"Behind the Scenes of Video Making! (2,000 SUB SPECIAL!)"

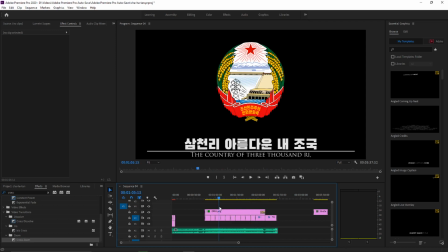[8:14]
So next, what I do is I find the images for the backgrounds. And all you have to do is just type in whatever the subject is. So I'm just going to be typing in North Korea and finding some good pictures of North Korea.
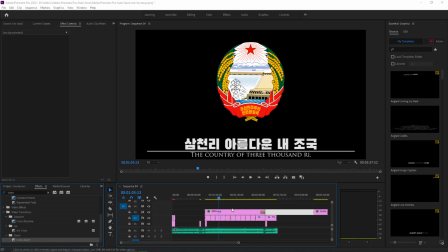[8:30]
Now, there are some personal rules that I have when I'm making the videos. There's some personal standards that I try to stick to.
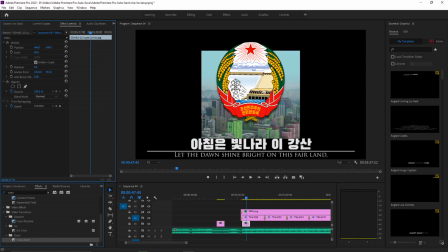[8:38]
So, for example, if I used this picture here, there's something wrong here.
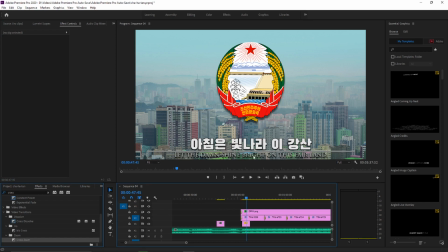[8:45]
You can barely read the English text down at the bottom. Just since the font that I use is so thin, it's really hard to see when there's a lot of contrasting colors as the background.
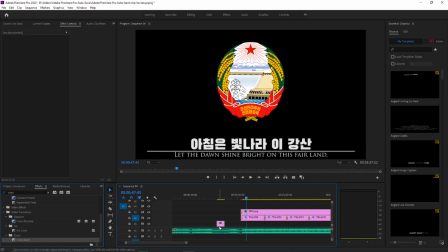[8:59]
So, you don't want to do that. You want to use something like this one instead.
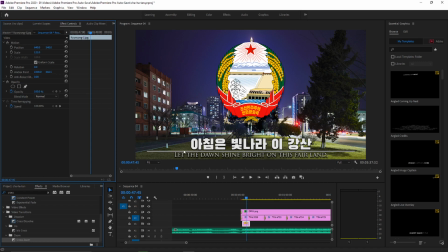[9:05]
This one's clear, you can see the text, no problem. So you want to do something like that. Another thing is that the image can be no longer than 30 seconds.
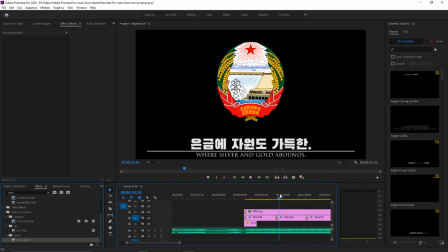[9:18]
It can be a few seconds if the transition period between the two titles is just a little over. So you either want it to be exactly 30 or as close as it can be, or just match it with the music.
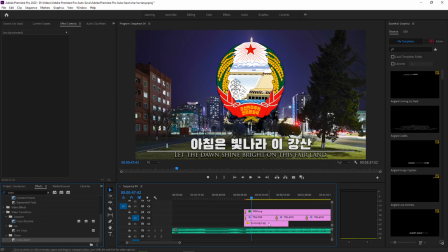[9:33]
So for example, this one we're starting out with, this is the full picture here.
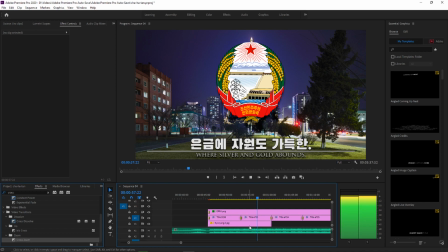So right here, this is 15 seconds, 14 seconds, because it starts at 46. So it's 14 seconds. The music changes here. There is a period.
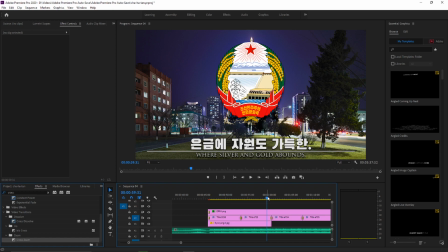[10:08]
I try to match it up with not only the sentence structure, but the title switching and the music.
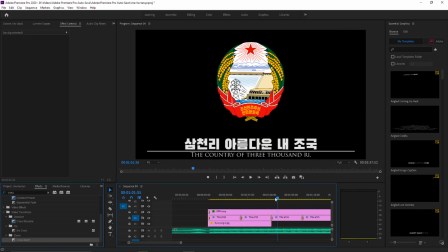[10:13]
So every time there's a period, that means it's good to change, as long as it's not over 30 seconds at least. So now we can move to another picture, and then just keep doing that as we go.
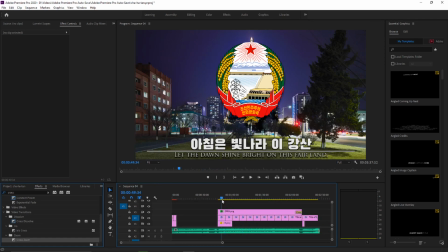[10:25]
So at this rate, it looks like every 2 will be a picture.
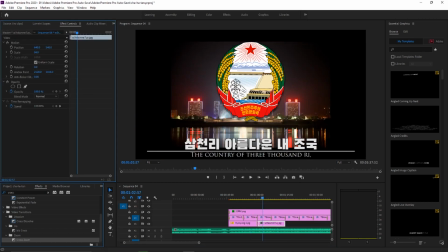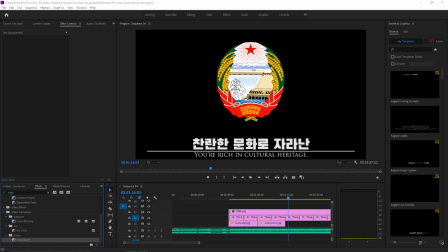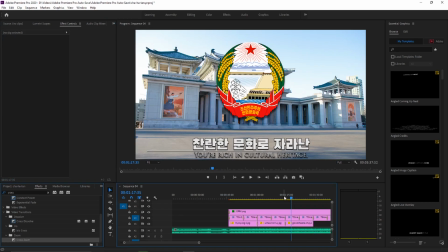[10:48]
This one is also sort of just a coincidence, but sometimes you'll notice the image matches up with the text.
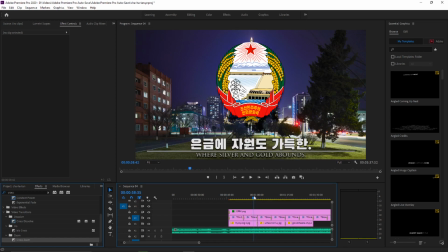[10:55]
So we have all these modern architecture. We have the hotel, we have Juche Tower here,
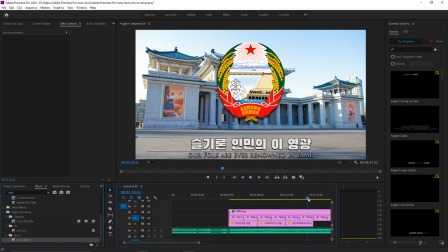[11:01]
and then we have talking about rich and cultural heritage, renowned and fame, and we have historical buildings. This one was just a coincidence that I found this picture and put it in this spot. But matching it up also brings people into the video more.
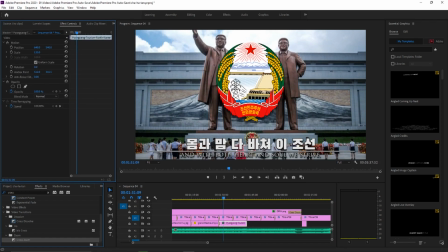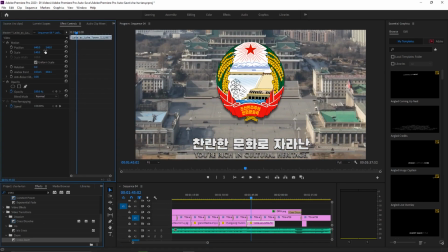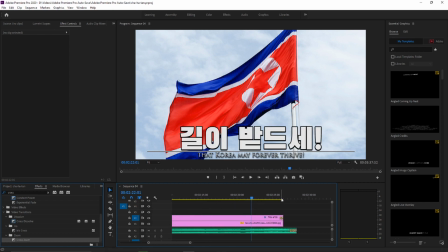[11:28]
And then at the end here, right as it fades,
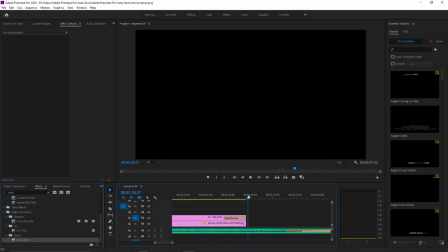[11:32]
you just want to go a few seconds after the text disappears and put the outro. And right there's the outro that has the Discord, my Instagram, and all that.
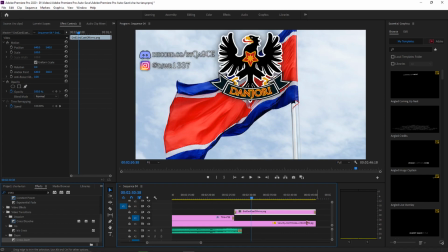[11:45]
So then this just gets dragged over there. You want to cut this, add those for the transition, and then in effects, you want to find a Gaussian blur. You put that on there, and watch what happens when you type in 25 and press enter.
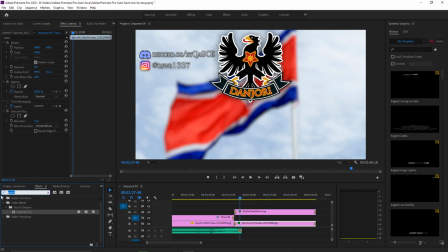[12:03]
It blurs it. And that's for every ending of every video, it blurs like that.
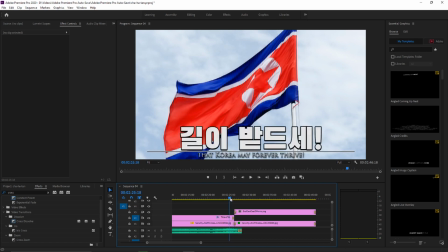[12:09]
So then you have this transition.
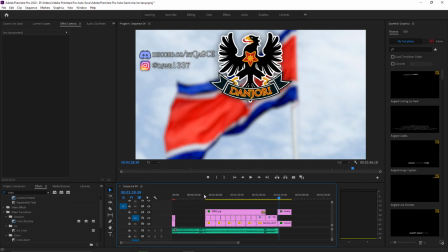[12:15]
Perfect. So this is what we have so far.